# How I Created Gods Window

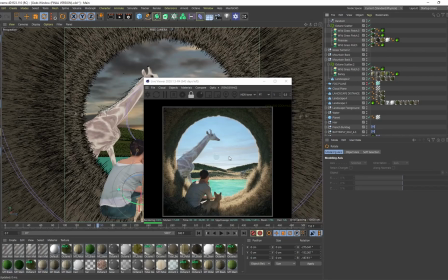945s
So you see how the image looks without a distant fog plane now in reality you know because there's obviously fog in the atmosphere whatever's further in the distance is always going to be a bit lighter than what's in the foreground and how I created that was to create a fog plane so if
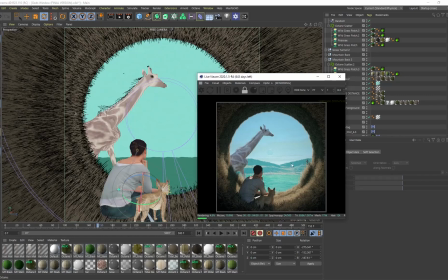961s
I enable this there's literally a plane over here that's casting this turquoise hue
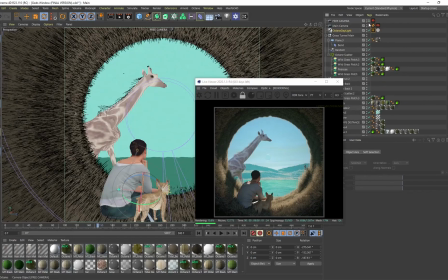966s
on any distant objects so it acts as a almost like
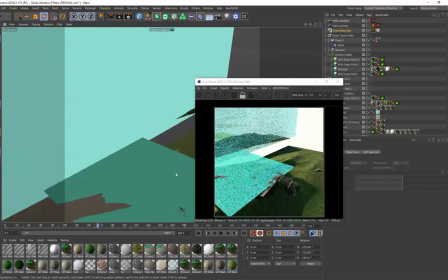971s
a fog volume and if I just go out of the camera you can
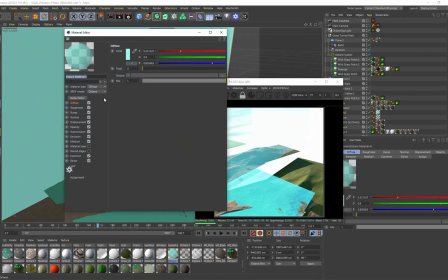976s
see that this is just a giant plane that's placed on here and essentially if I
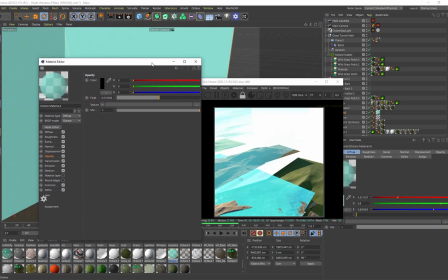980s
go to the material over here if I open this up it's just a diffuse with opacity reduced so that's all it is this is a really nifty
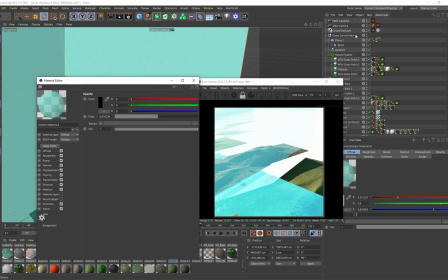989s
a trick that I use for creating distant fog I just place a plane over there and reduce the opacity so you can even and oh yeah another cool thing is the light in the scene because we are reducing the opacity is going to pass through this plane and still be able to light
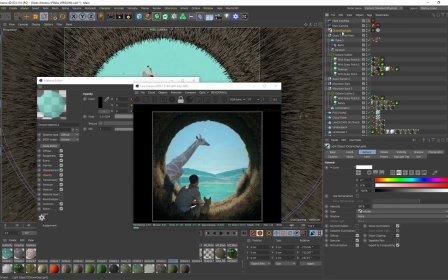1005s
you know additional objects within your scene so you can notice that even though there's a giant plane in the background I'm still getting lighting information from
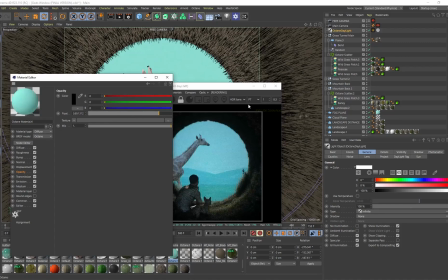1013s
my octane daylight because I reduce the opacity you can see if I clamp this all the way up it's affecting the lighting in the scene this is getting a
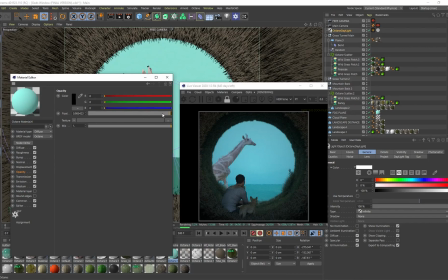1021s
lot darker right now you can see if I clamp that all the way up I'm almost creating like a silhouette so using planes as a way to create distant fog is fantastic and the fact that octane daylight can still pass through these planes is an absolute game
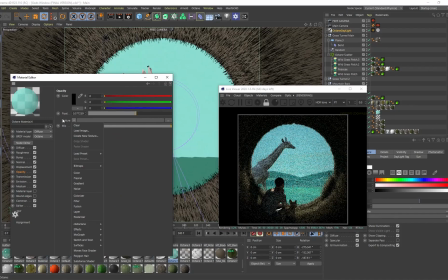1038s
changer so there we go and if you want to you can even add a noise in here so if you feel like just a standard flat flat plane is way
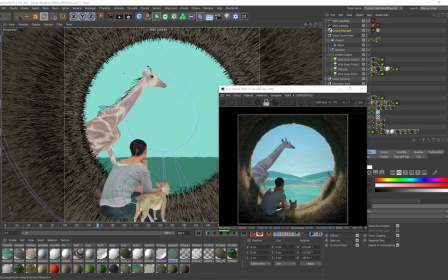1046s
too boring adding a noise and now let me just increase
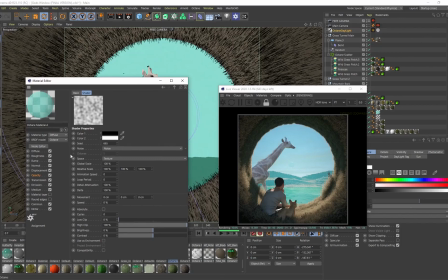1053s
this and now with the noise it's almost creating like it'll almost look like foam grain in the distance
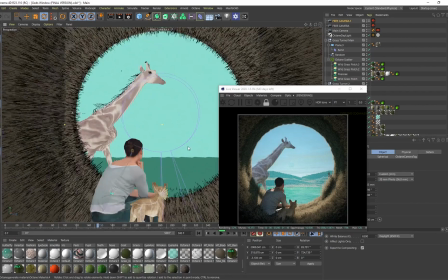1061s
and that can be controlled over here maybe with a low clip so if i actually zoom in a little bit more
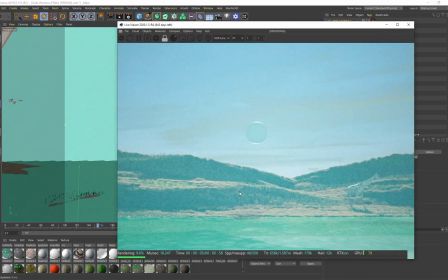1070s
on our plane that distance fog is not going to be completely clean it will actually i know it's a little bit hard to see now because the screen size is so small but yeah it almost it looks like noise but it can also look like foam grain and that's just by applying a
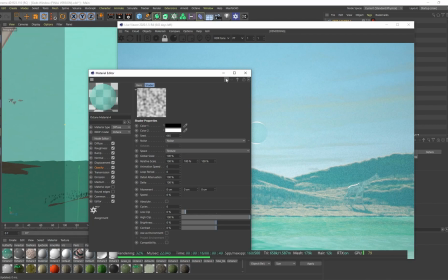1086s
noise but super handy technique you want to create distant fog use a plane
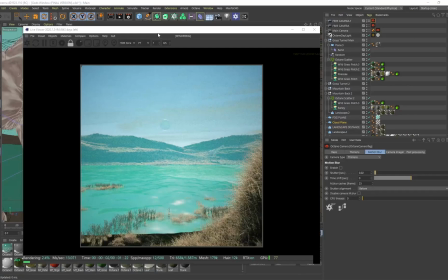1090s
and just reduce the opacity so I use the same method for
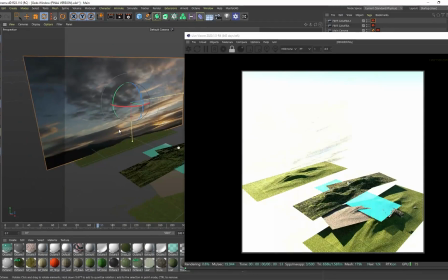1095s
you know these distant clouds so if I hide my fog plane we've also got a cloud plane right so the cloud plane is in the back and this
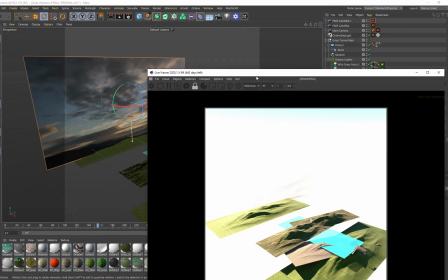1104s
is an image of some clouds now and if you're using images of clouds you maybe want to try and match your octane daylight lighting to maybe
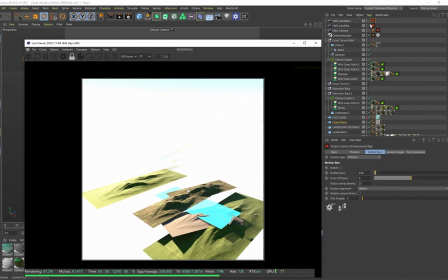1111s
be similar to what you see in the image or you could just use it as an element of you know just generating clouds in the sky so
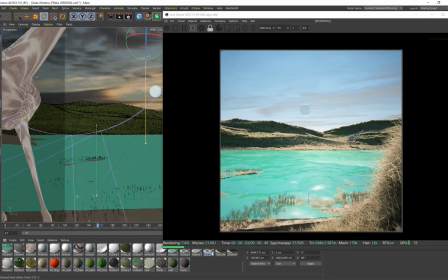1118s
that your sky doesn't look completely blank so there we go and if i go to the material uh you can see i've got the image in the
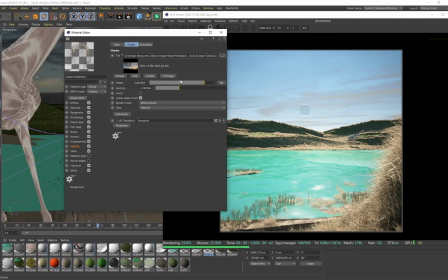1127s
diffuse i just found any image of some clouds this is from photobash and in the opacity that's being controlled over here so again because we use
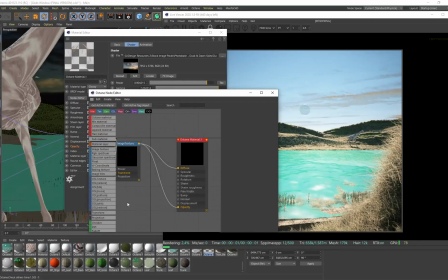1136s
an opacity light will still pass through i can play around with the gamma over yeah maybe increase the power if I wanted this to be a little bit more visible and I can maybe go to the node editor go to my color correction on diffuse and play around with the hue so we
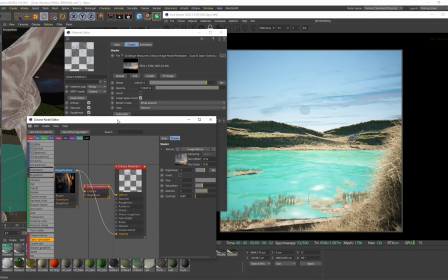1152s
can change the color of those clouds as well but it's just a cool way to add something into the sky
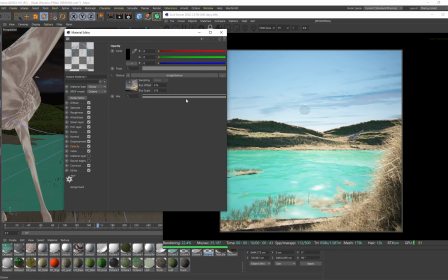1159s
and because its opacity light is still going to pass through which is super super awesome so i can always you see yeah
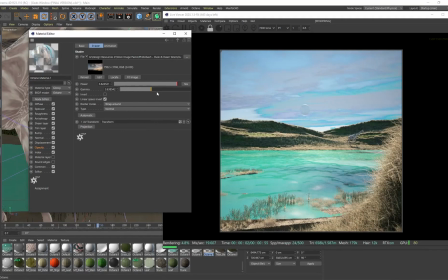1176s
there we go you see just play around with the gamma and choose how much of those clouds or images
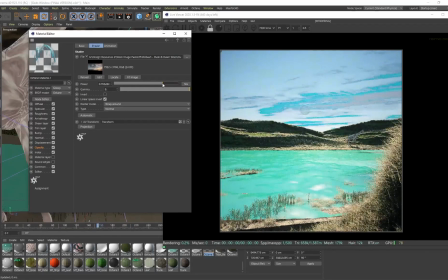1181s
i still want to be visible but it's just one method you can use for adding clouds
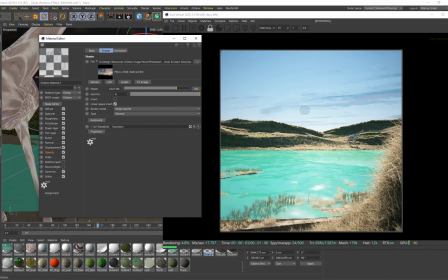1185s
in your scene is to always use this opacity
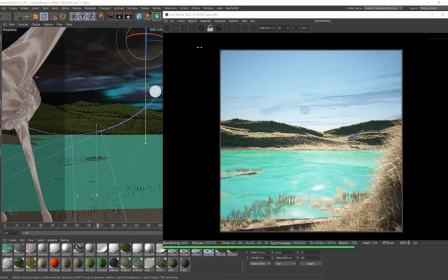1189s
all right you could even have some overhanging clouds
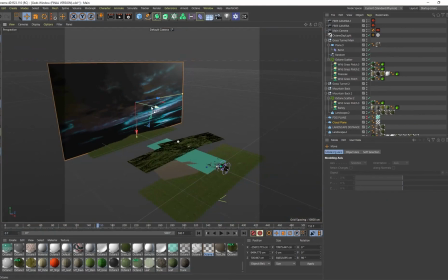1194s
over here so if you wanted to you could create another plane let's say duplicate this and make this one facing down
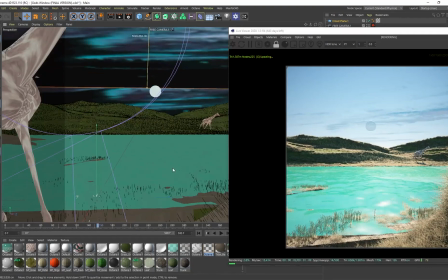1204s
or maybe at an angle so that we can still see it in the camera let me snap to my
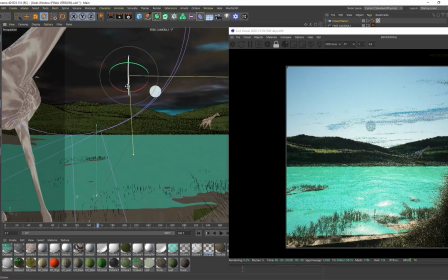1208s
camera let me see where this is so
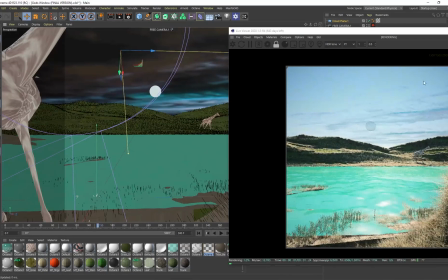1216s
this is like bringing clouds a little bit closer to the camera you can see them over here so
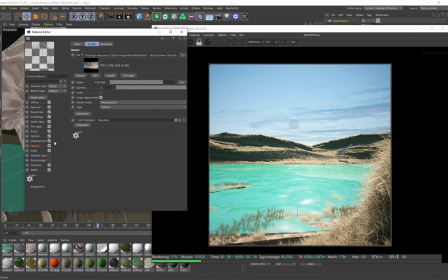1224s
you can even control like the distance so it's a lazy method of generating clouds you know instead of using VDB's
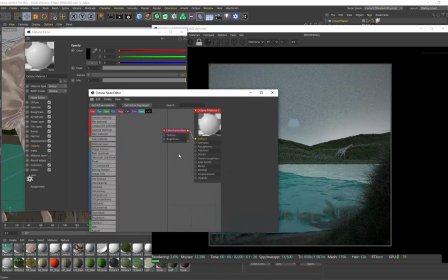1230s
I think it's a cool alternative I can also maybe go to the node editor and I can use a octane noise oh
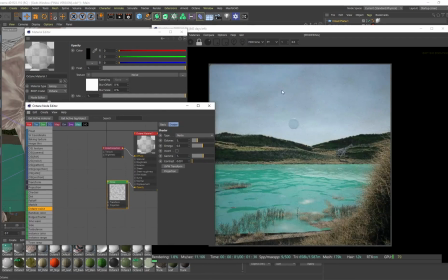1243s
let's move it there and plug this into the
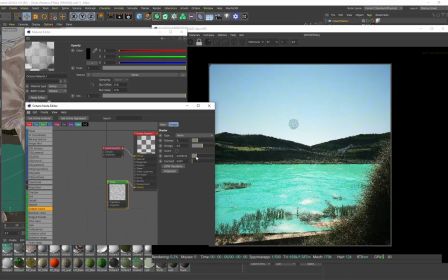1248s
opacity and you can see there it starts generating some clouds
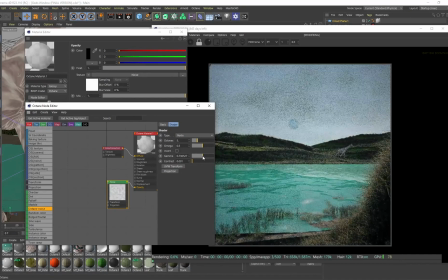1254s
just from this image when we play around with the gamma a bit reduce that now it's almost like creating a very foggy or overcast sky and
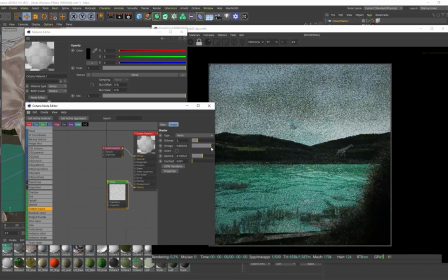1264s
that's just being done with the noise if i remember i think i saw this technique being done a long time ago by red but it still works really really well
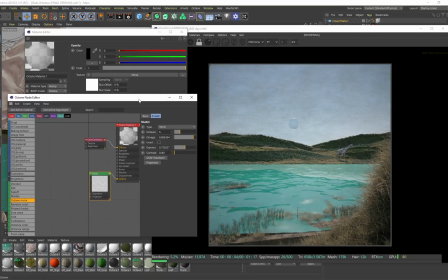1273s
so overcast sky there's some clouds over there just a lazy
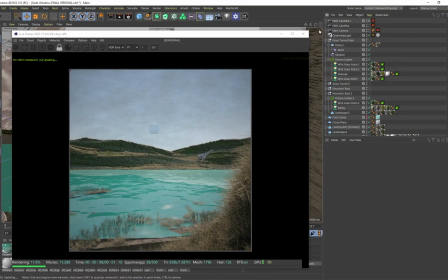1278s
method for doing this if it's something you want to do but i
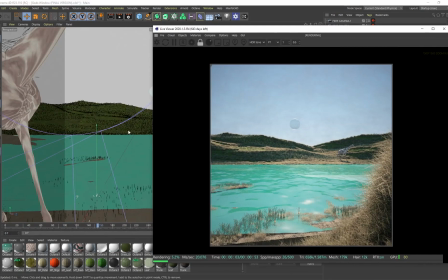1282s
use it primarily just to have some clouds in the distance now obviously that's gone because
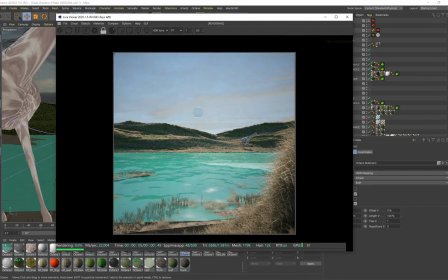1290s
i removed my material there we go i'll just drag and drop that one back on but yeah there we go then you can have some clouds
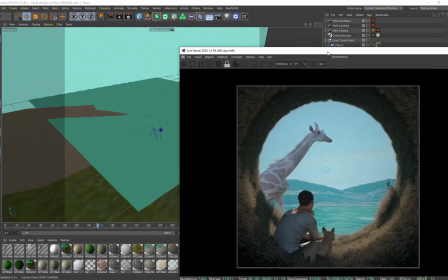1295s
in your scene okay so let's talk about the water right so
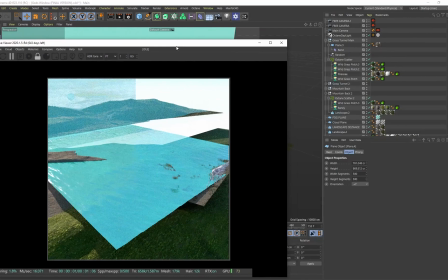1300s
i'm going to snap out of my camera over here and you'll notice that our water is just a plane right if i go over here it's a plane with a displacer so there's a lot of different ways you can create water but I want to use a displacer because if you look at
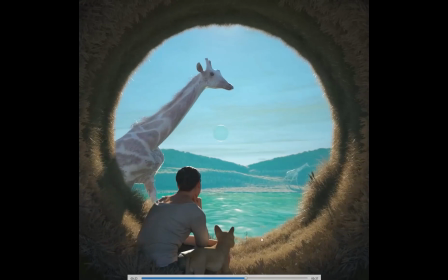1315s
our animation right pay attention to this water that or this this dry grass or these reeds in the water the grass is actually submerging the the sorry the water is submerging the grass underneath it which I
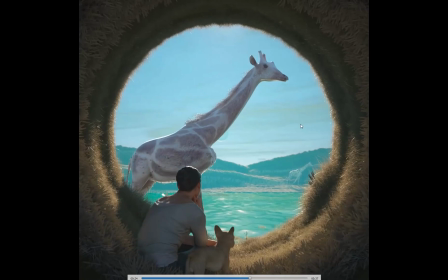1329s
think adds a lot more believability and if this was just a simple plane you know with
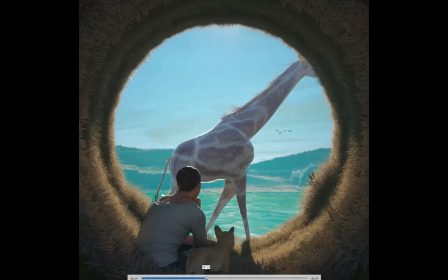1334s
no displacement on it then you wouldn't get that effect so this just adds a little bit more believability it's very subtle
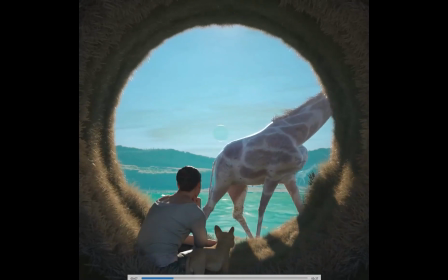1340s
but it works really well and you can see we've got this calm surface of the water that's just continually flowing towards
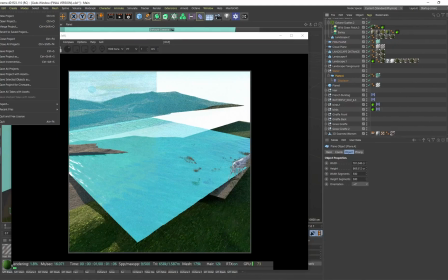1347s
our view so how I did this is very simple now I'll show you I'll just go to file new project and
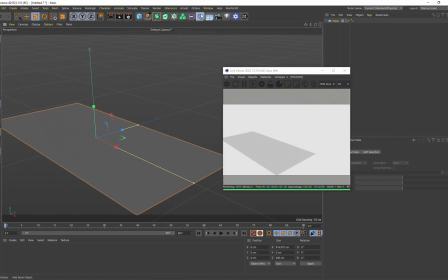1355s
what you want to do is just make this a bit smaller so I'm going to create a plane scale this out then you want to create a displacer
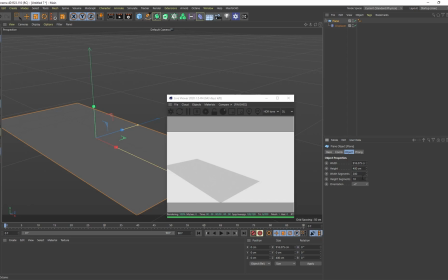1365s
make it a child of the plane. So now with the plane over here the more segments you add, the more detail you are going to have in your water.
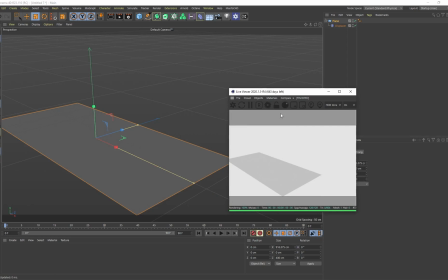1372s
So in this case I'm just going to put this on 200 by 200. Let's bring in an octane daylight.
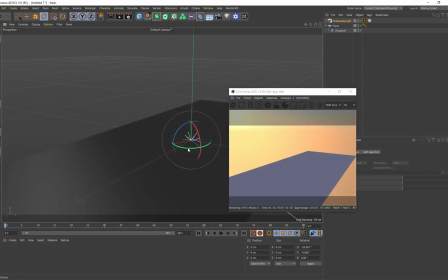1381s
Okay, I'll just bring this octane daylight into the scene. And obviously wherever the light is in this place is also going to play an important role on how this looks. So now with the displacer you want to add a shader. This is how this works. You want to add a noise shader on here.